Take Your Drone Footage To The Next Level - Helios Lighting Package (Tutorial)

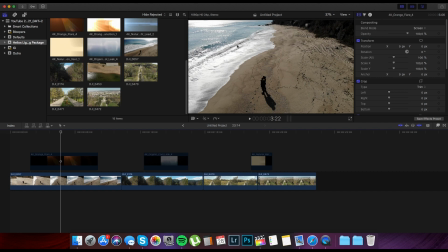248s
We see the light from the sun is quite strong, and you kind of expect to see something like a lens flare,
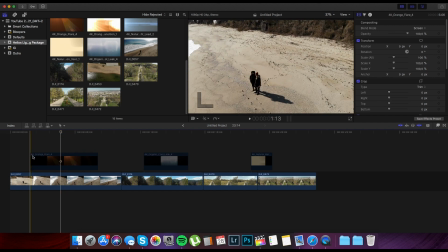257s
and I have added a orange flare which I will now enable.
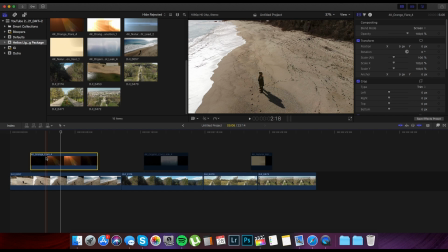264s
If you don't know, you can enable or disable clips by pressing V on your keyboard, and it's very useful.
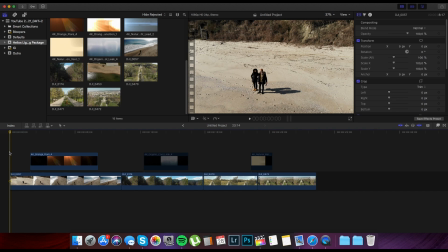270s
So now when I play the whole clip again with the effect added, you will see the difference.
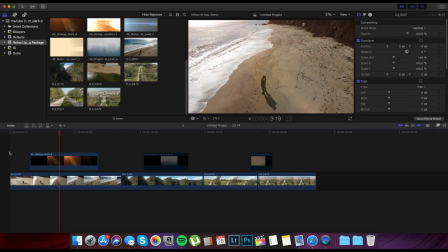276s
It's very simple, but right now you see the lens flare and it fades away.
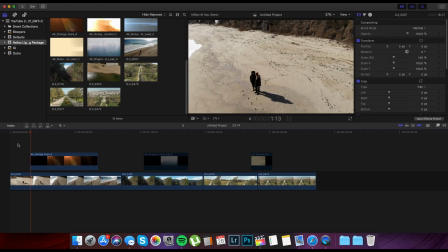282s
So it's something that you kind of expect.
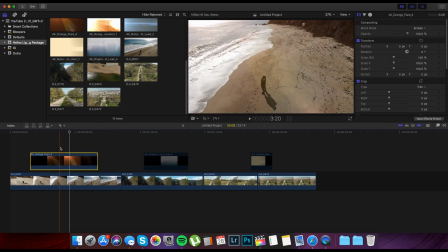285s
Right here you see this is with the effect, and here's without the effect. So makes quite a lot of difference, and you really expect it to be exactly here when the sun is shining the strongest.
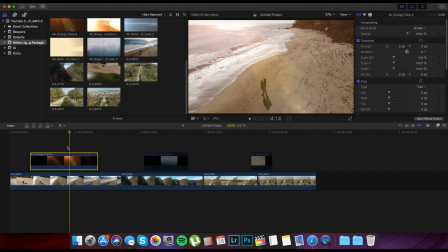301s
So you definitely need to think about where the light is coming from in order to apply an effect that will actually improve your video. Otherwise it will just look too fake and it will just ruin everything.
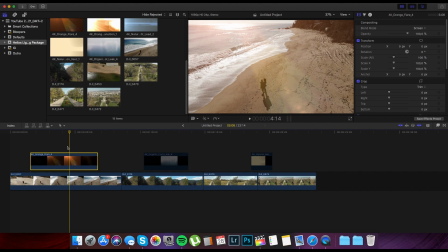314s
So make sure you select the right effect and the right position of the effect so it can go well with your clip.
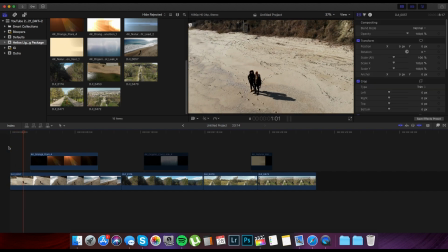322s
So let me just play it once again and show you what kind of difference it makes.
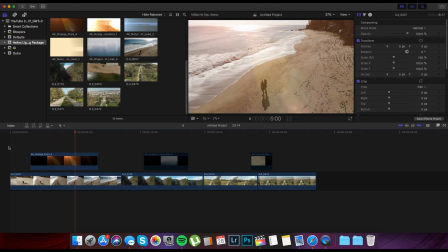328s
I really like it.
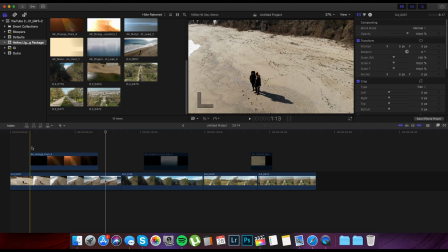329s
It's very simple effect, not very obstructive, and it doesn't really take away from your experience watching the video.
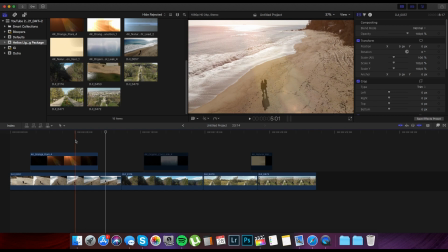338s
You don't really notice it, but now that you know the difference, I'm sure you notice it.
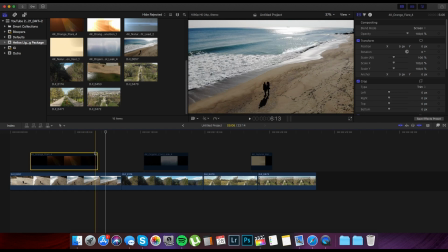344s
So here is without, it looks bland and too simple, and here is with the effect. So like I said, very simple addition to the clip, but makes a huge difference in my opinion.
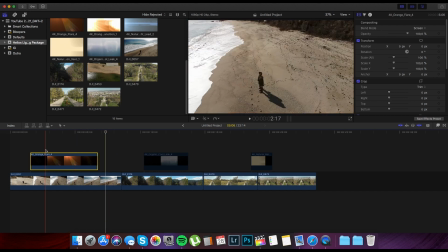358s
So let me just demonstrate how you can add this effect.
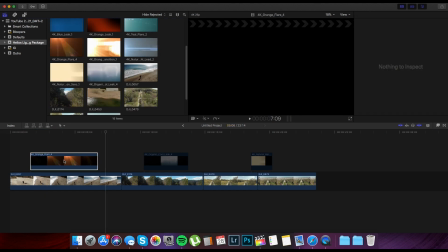362s
So this is the whole clip that you can, let me delete that just so I can add it again and show you how it works.
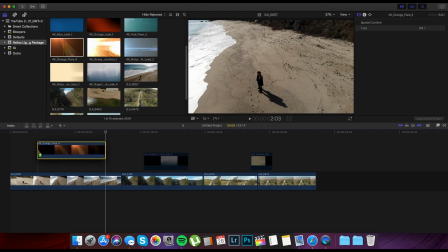370s
So this is the clip that we have from the folder.
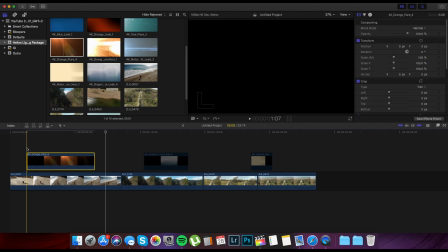373s
I have just imported a couple of clips from that folder with the effects here in my project. So if you play it like this, right away you will see that it's black and it's just not working well with that clip. So we need to remove that black background from that clip,
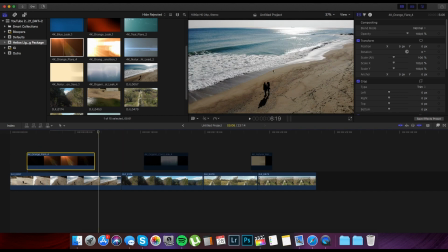390s
and to do that we need to go to select the clip and go to blend mode and go here to screen,
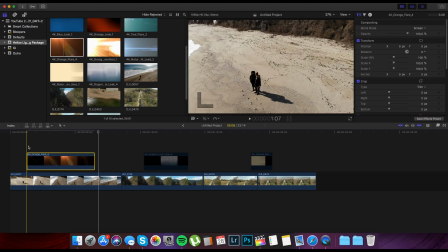398s
and that will change the blending mode of the effect,
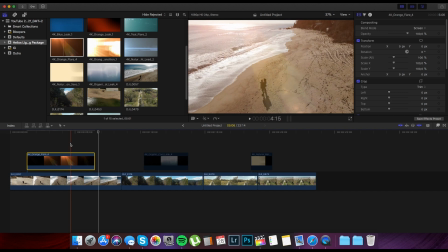402s
and it will just allow you to make it kind of like a see-through, so it appears on top of your video.
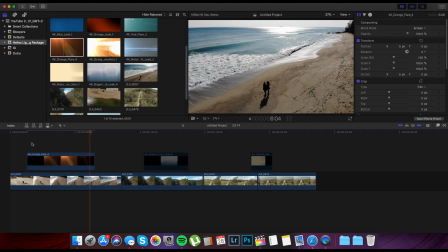411s
And it seems that I have actually placed it quite well here.
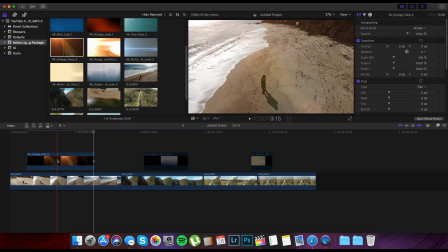415s
You can of course play with it and place it the best way so it fits the video, but here I think it fits well. So if you play it again, it's great.
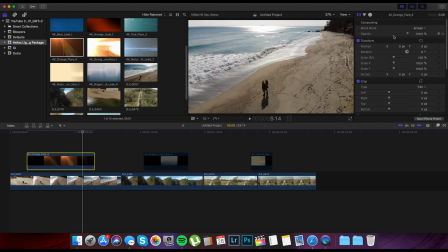427s
In some situations the effect is too strong. You can of course go to here to opacity and just lower the opacity, so make it maybe 50%,
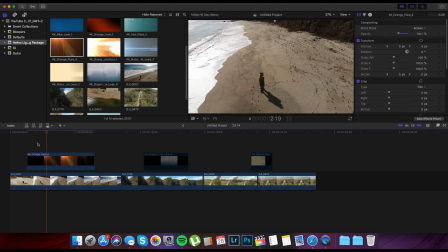437s
and now if you play it, it will be even less visible, so even less noticeable for the viewer. So in some cases that's very needed, but in this case I don't really think it's needed to be that low.
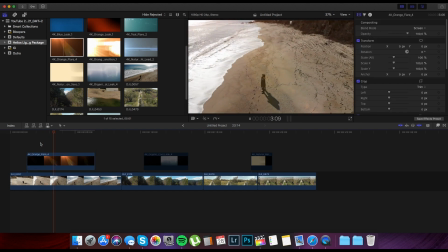453s
We can go back to 100% because it works well with that clip, and I kind of like the end result. Of course you can play with the length of that flare effect. You can cut it, for example, if you want to cut it here,
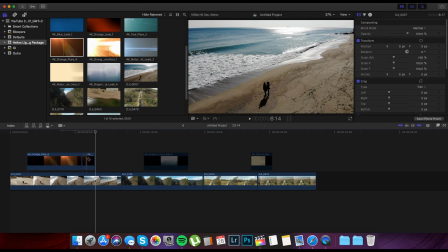468s
you can cut it and just you can just delete that part. You can go here to make it slower by 50% if you want.
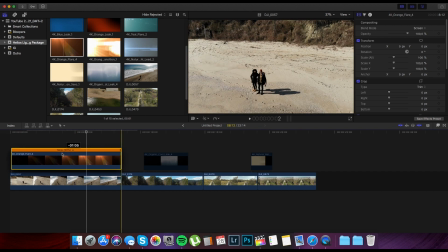479s
If that's something that you want, you can make it slower and just the whole effect will last longer,
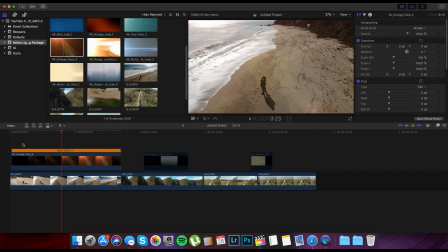484s
but of course you have to place it correctly.
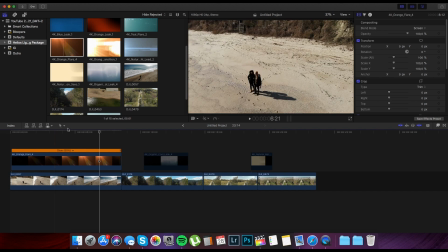488s
So right now it's not really okay because you see the sun rays are here,
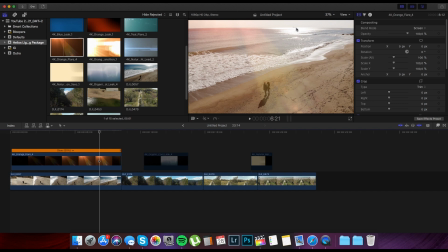495s
but the sun is here, so it doesn't really make sense.
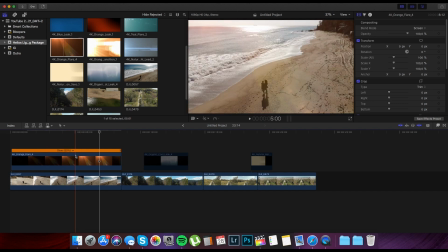498s
It needs to be placed correctly so it works well with the video. But anyway, I'm sure you get the point by now.
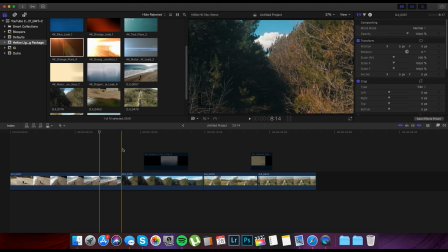507s
So I'm just going to delete that and go to the next clip to demonstrate a light leak, which I think works well with that video. So let me play it once again, first without the effect.
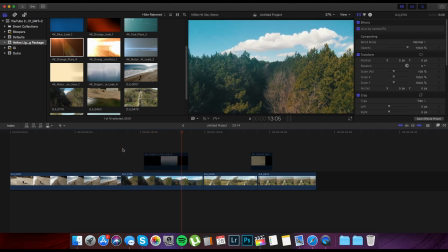523s
So we're just raising the drone as we go higher than the tree line, and that's it.
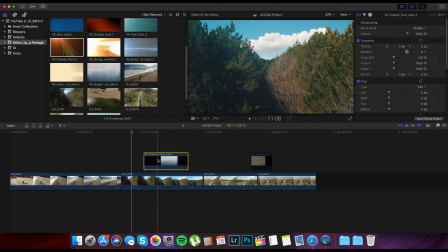532s
It's just a basic clip going up. But now if I enable the clip, the effect, let me play it once again. And there is the light leak. You see here when you go up, I'm just going to quickly go frame by frame.
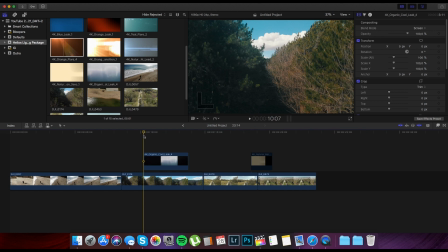551s
When you go up between the trees, you kind of expect to have some type of light coming through. So here, when you go up, you see this little thing here on the left side of the screen,
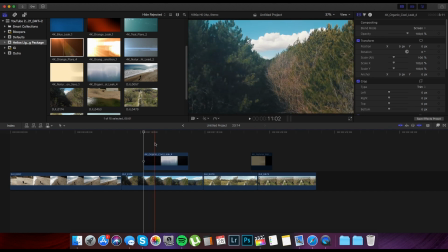570s
and I think it makes sense to see something like this. If the sun is on the left side of the screen, that would make sense to have some type of light coming through the trees as you go up. So I like this effect and I think it works fine with this clip.
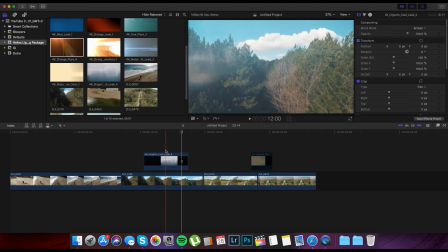588s
If you find this effect here is too strong, you can always just go to the opacity and make it lower, maybe
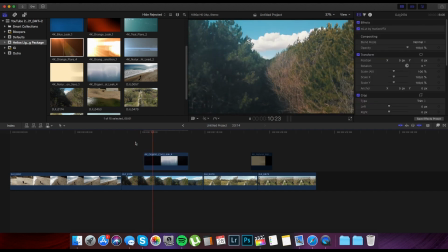599s
70%, around 70%. Let's see how it will work now. So it's even less visible.
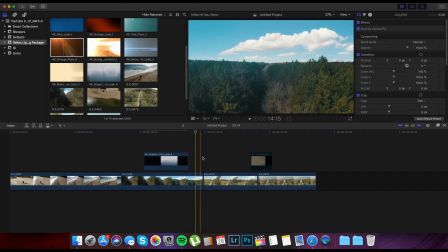605s
And that's it for this second example. Let's go to the third one, which is a light transition effect.
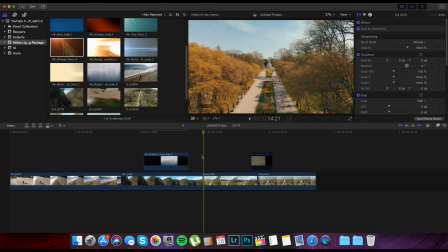614s
And I like it because you can basically connect two different clips with this effect.
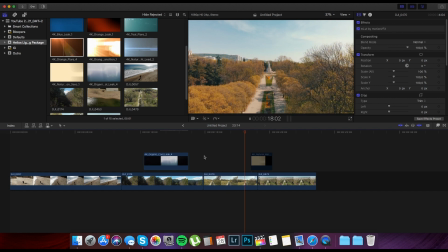621s
So let's play it without any transition. So first clip, second clip, just nothing special.
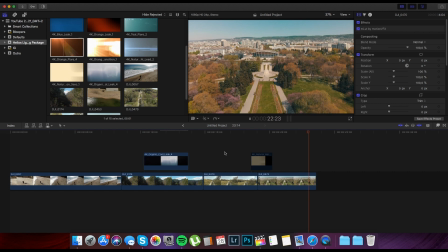629s
We go from one clip to another.
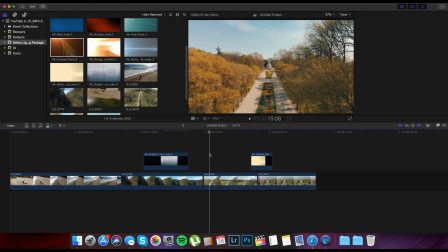631s
But after we enable this transition, we play it again and we have first clip, second clip.
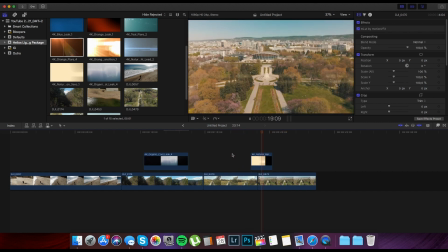640s
It's kind of more connected with this light. So it goes like this.
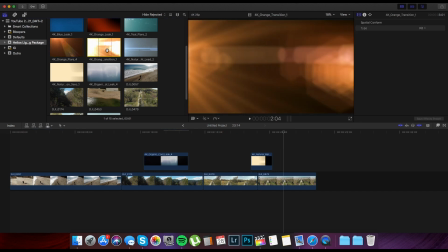649s
And to do that, let's just do it from the beginning.
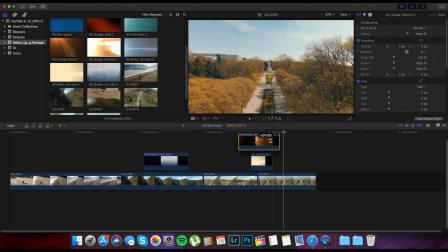655s
So as you can see, the original transition is a bit longer.
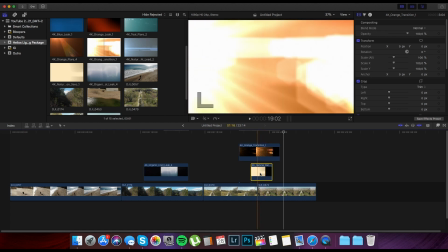660s
I have cut this to make it shorter because it works well with these two clips.
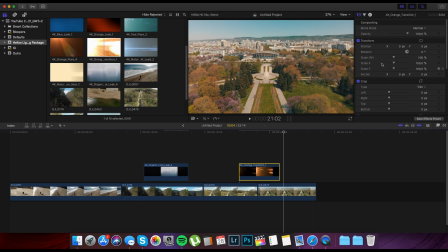668s
So once again, first thing we need to do is go to blend mode and go to screen. You can also use the other blend modes, but I have found that screen works best. But you can also use color dodge or linear dodge or even color burn.
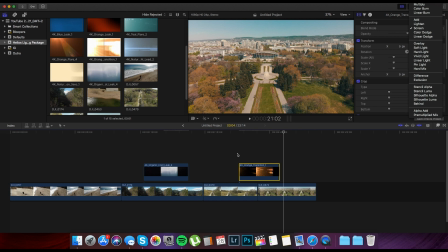686s
It just depends on the clips that you're using, but most of the time screen is ideal.
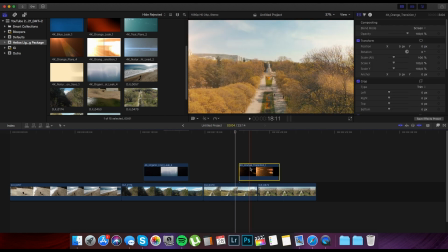692s
So here is we have selected screen as blend mode, and now we're just going to play it.
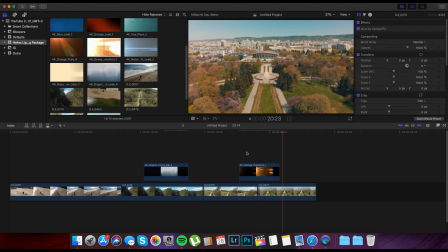703s
As you can see, the transition has two transitions, so I don't really know why that happens,
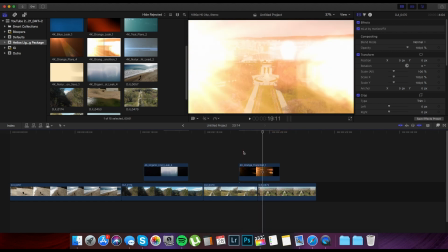711s
but after the first one I want to cut it, so I don't want a second one.
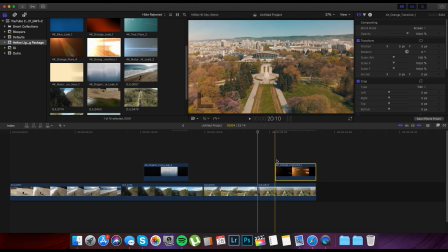717s
So let's just move this here so it doesn't really bother us.
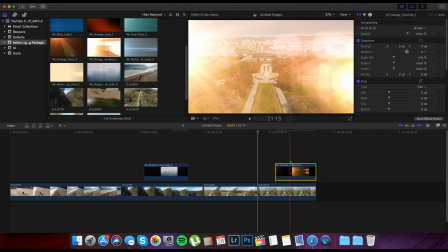721s
If we go frame by frame, we can see where the lightest part of the transition is,
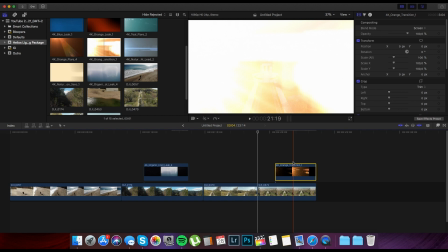728s
which is right here, I think. So here is almost 100% white. So here is the middle of the transition.